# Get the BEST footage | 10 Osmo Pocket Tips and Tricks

In Ohio, the wintertime is pretty dark, so ND4 and ND8 are usually my go-tos here but without those filters i definitely could not get a properly exposed shot adhering by the 180 degree shutter rule also if you're setting exposure using your phone be mindful not to cover the ambient light sensor because that will affect the brightness of your screen the fifth tip is motion
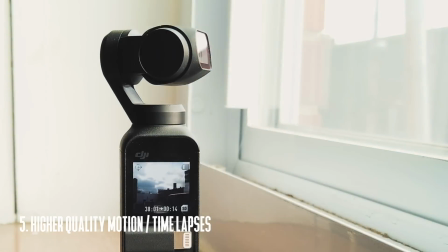4:06 lapses and time lapses motion lapses are really easy to create with
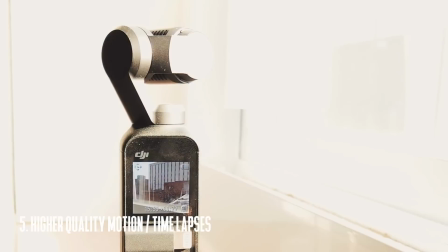4:11 the osmo pocket and they might be my favorite feature of this whole camera
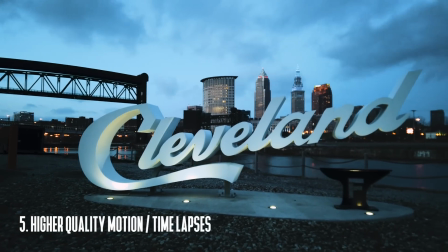4:15 the ability to put this thing down set some points in the memo app and just
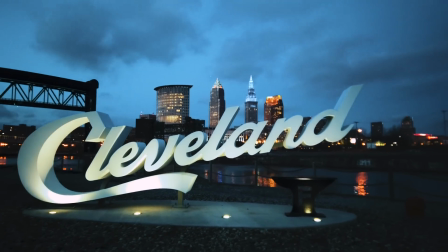4:20 have it pan automatically is awesome after you're done shooting your time lapse
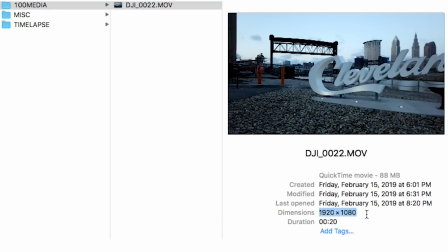4:25 or motion lapse the osmo pocket will generate a 1080p version of
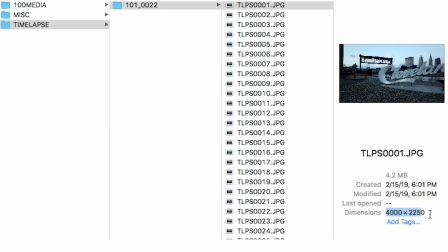4:29 your time lapse and it will also generate the images in the time lapse folder if you're going for a high quality time lapse take the time lapse folder and
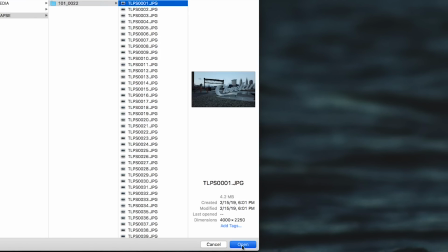4:38 bring it into premiere or quicktime and it will assemble a video for you
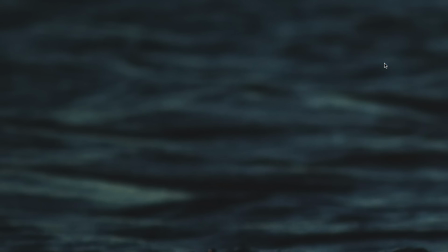4:43 that is much larger than that 1080p version and if you need to adjust
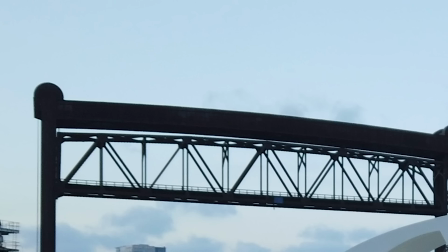4:48 your pictures beforehand you can bulk edit them in Lightroom the results you'll get
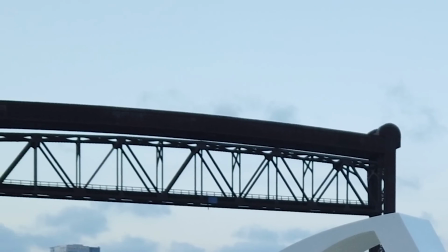4:52 are much better than just editing that 1080p version but if you just
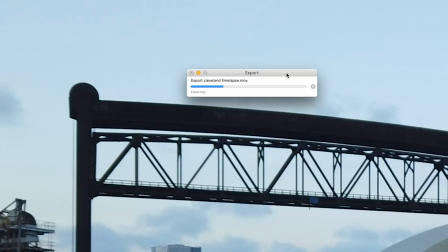4:57 need a quick version to send to a friend or put out on Instagram the 1080p version is really nice to have my sixth tip for the Osmo
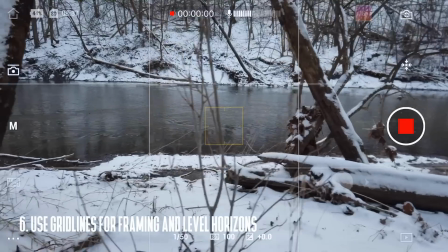5:05 Pocket is to use the grid lines if you're using tilt locked mode the gimbal is actually really good at not losing the horizon if you're using
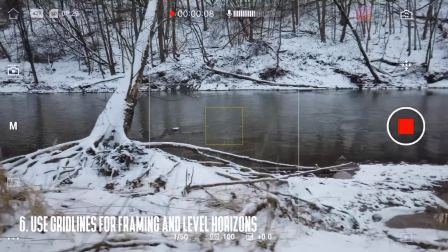5:13 follow or fpv mode having the grid lines enabled will really help you keep a consistent horizon or just to follow an object better
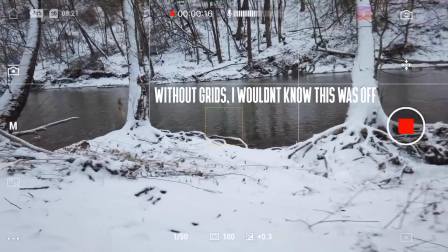5:21 grid lines can also help you frame your shot quickly if you're dynamically moving around an object you can keep the object on one of those grid lines for a very consistent looking image my seventh tip for the osmo pocket is to use dynamic
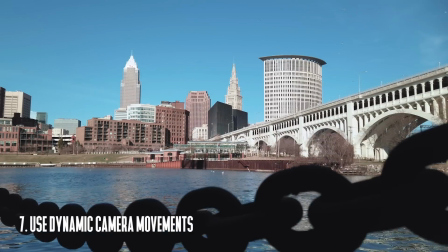5:33 camera movements the osmo pocket is great at smoothing out vertical movements.
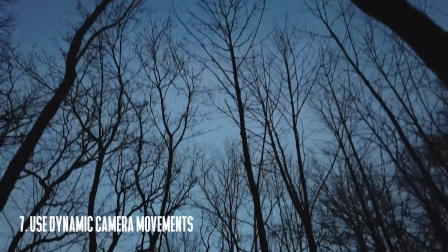5:38 Physically moving the camera can get you some really dynamic results, especially when you're close to a foreground object and your background object is a little farther away.
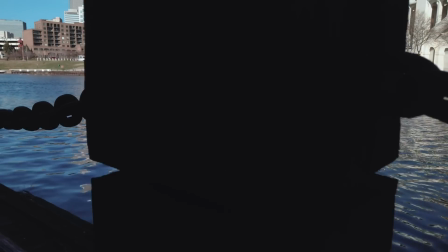5:47 Bonus points for tilting or panning the camera while you're moving. This is a great way to turn boring shots into very interesting dynamic shots.
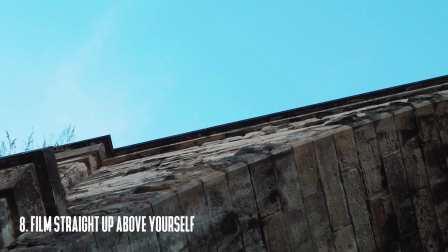5:55 My eighth tip for the Osmo Pocket is to film directly up. This camera has the unique ability to be using it in a normal orientation,
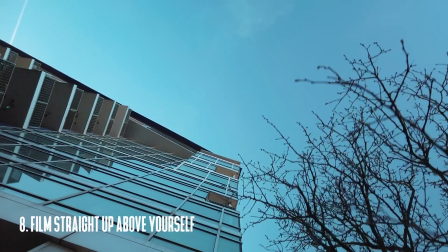6:03 but the lens can be pointed directly up at the sky, can give you some really unique results that you don't really see every day. My ninth tip for the Osmo Pocket is to use accessories. And in my pros and cons video, I went over that if you buy the Osmo Pocket, you'll probably need some accessories to go along with it to get the most out of your Osmo Pocket. The good news is the Osmo Pocket can be adapted to the GoPro Action Camera style mounting system. So if you're a GoPro user, you can use all of your existing mounts if you buy an osmo pocket holder to go into your gopro mounts if you don't have a gopro already you can buy a cheap accessory kit on amazon that comes with the osmo pocket holder to action camera mount and this is mounted to the quarter 20 tripod adapter so i can now mount this on any quarter 20 tripod screw and stick it anywhere it also comes with a suction cup mount and i use this in my car or on a window if I'm filming a timelapse of something happening outdoors, and it's a little clunky and big, but it works pretty well. The kit on Amazon also comes with a bike mount and a cheap tripod and a cheap selfie stick. The tenth tip for the Osmo Pocket is to make sure you have enough space on your memory card before you go out and film. But if you don't have enough space, or you fill up your memory card while you're shooting, and you don't have another one, the Osmo Pocket will use your phone's camera roll as a memory card and you can continue to film on your Osmo Pocket as long as your phone has enough storage. A few quick bonus tips about the Osmo Pocket. You can listen to headphones and listen to music while you're filming on the Mimo app.